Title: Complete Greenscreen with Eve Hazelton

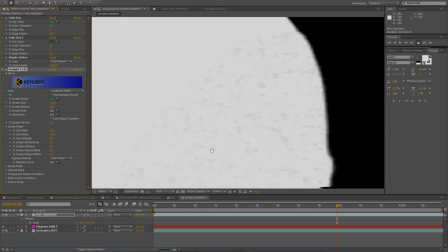I reckon we can ease that off a little bit down to about 13 and then we're just going to try and kill these little specks of black.
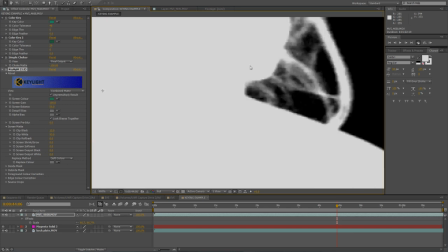So we're going to come in from 100 and straight down to 93. That's knocked out a lot of those problems and we've still got a lot of nice fine detail up in the hair around here.
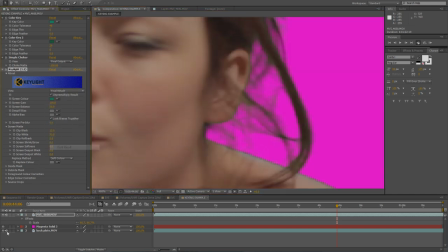Now we're going to pop into final result and we're going to take away that magenta solid.
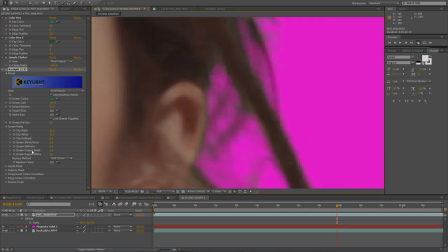You can see actually we've got a little bit of green spill still here among the hair. So what we're going to do is we're going to use screen shrink grow. That shrinks and expands our matte. We're going to flick that back to zero and then we're going to take it down to minus 1.5.
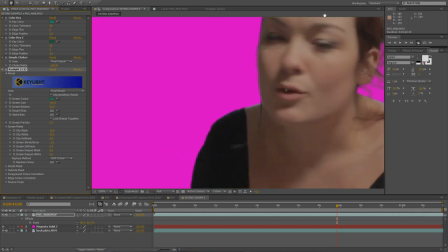We're just going to take 1.5 pixels off the edge all the way around our image and then we're going to give it a screen softness of 2.
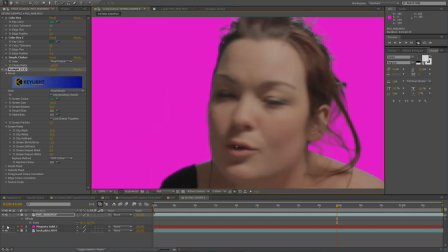So we're just going to blur that out ever so slightly and that's going to help it blend in with the backplate. We're going to switch off the magenta solid and then we have it already looking pretty nice.
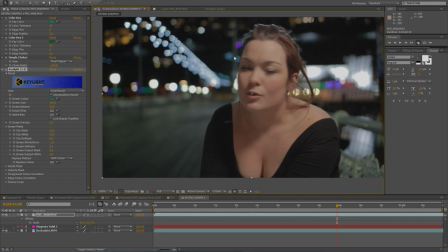That hair light's working really, really well in order to just set what we've got there in the scene.
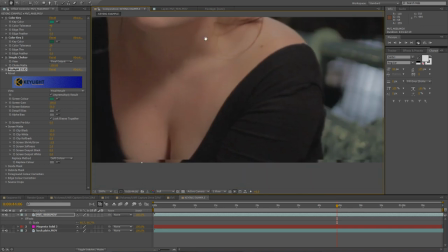Now, it's looking pretty good. It's not quite all the way there yet.
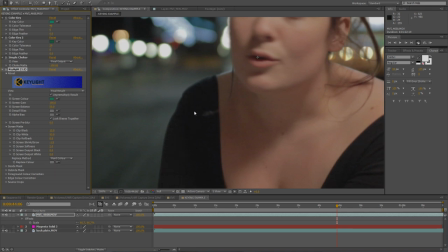I'm going to choose just personal taste, change soft colour to hard colour, and that's going to give us a little bit more realistic treatment of the blacks down here.
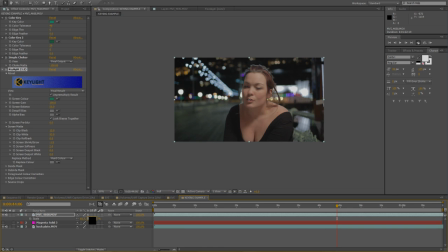I'm actually going to rescale Eve here as well. I'm going to change it from 66.7 up to 72 and just do a bit of a reframe so it looks like this. She's further over onto that bench. And there you have it.
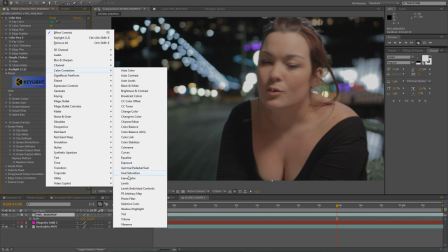We're going to do colour correction, levels, and we're going to see if we can make this black look a little bit more believable.
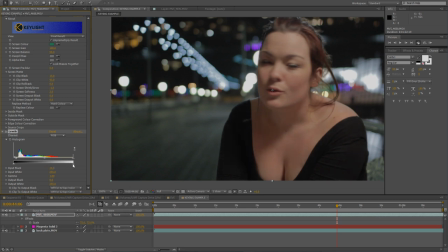Let's just bring it down to about there. We're going to bring the whites down because she's looking a little bit hot. And then we're going to come in and we're going to go to selective colour, colour correction, selective colour. We're just going to take a little bit of the warmth out of the skin because it's looking a little bit unrealistic. There we go.
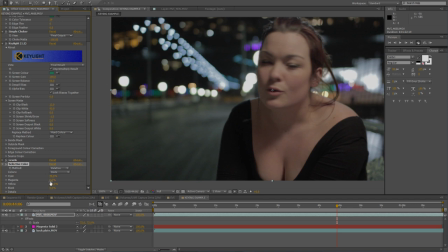And maybe a touch of blue in with selective colour. and then maybe take some of that magenta away and we have quite a convincing result straight out of the box there.
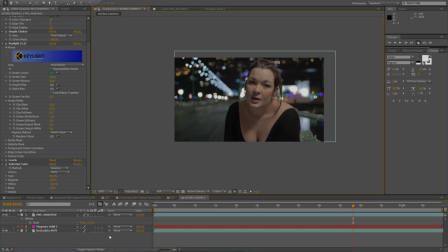Make sure that whenever you do your color correction on top of this you are always doing it after the key. Don't whatever you do color correct your background plate and then try and key something into it.
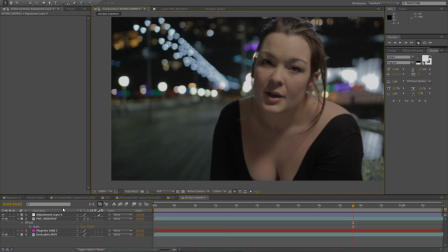You've got to make sure it looks like it's come straight out of camera and then treat everything as if it is original footage. So we're going to color correct over the top of that. We're just going to do a really really quick level crunch, pop in the blacks, bring the whites up ever so slightly but not too much because we've got lots of nice color in the highlights that we want to keep
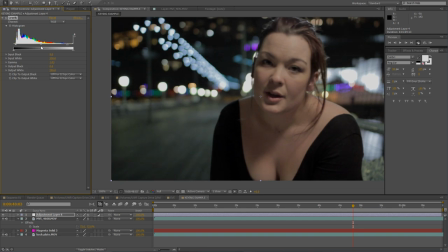and we're just going to crush the contrast in there and there you have
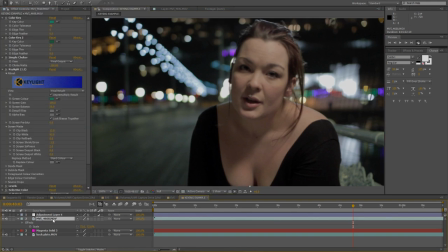it a key done really really nice and quick from the original footage which looks like this to the final footage which looks like that and let's do a ram preview and let eve leave you with her final message. link below and come and bag yourself an hour-long masterclass lighting tutorial with myself and the rest of the team. There's loads of useful information in there. We go into light theory and we look at how you go about lighting, those really dramatic scenes. It's some fantastic information just for you guys. So follow the link below and come and grab yourself one of those. I hope you guys have an amazing new year and I really look forward to seeing you all soon. See you later.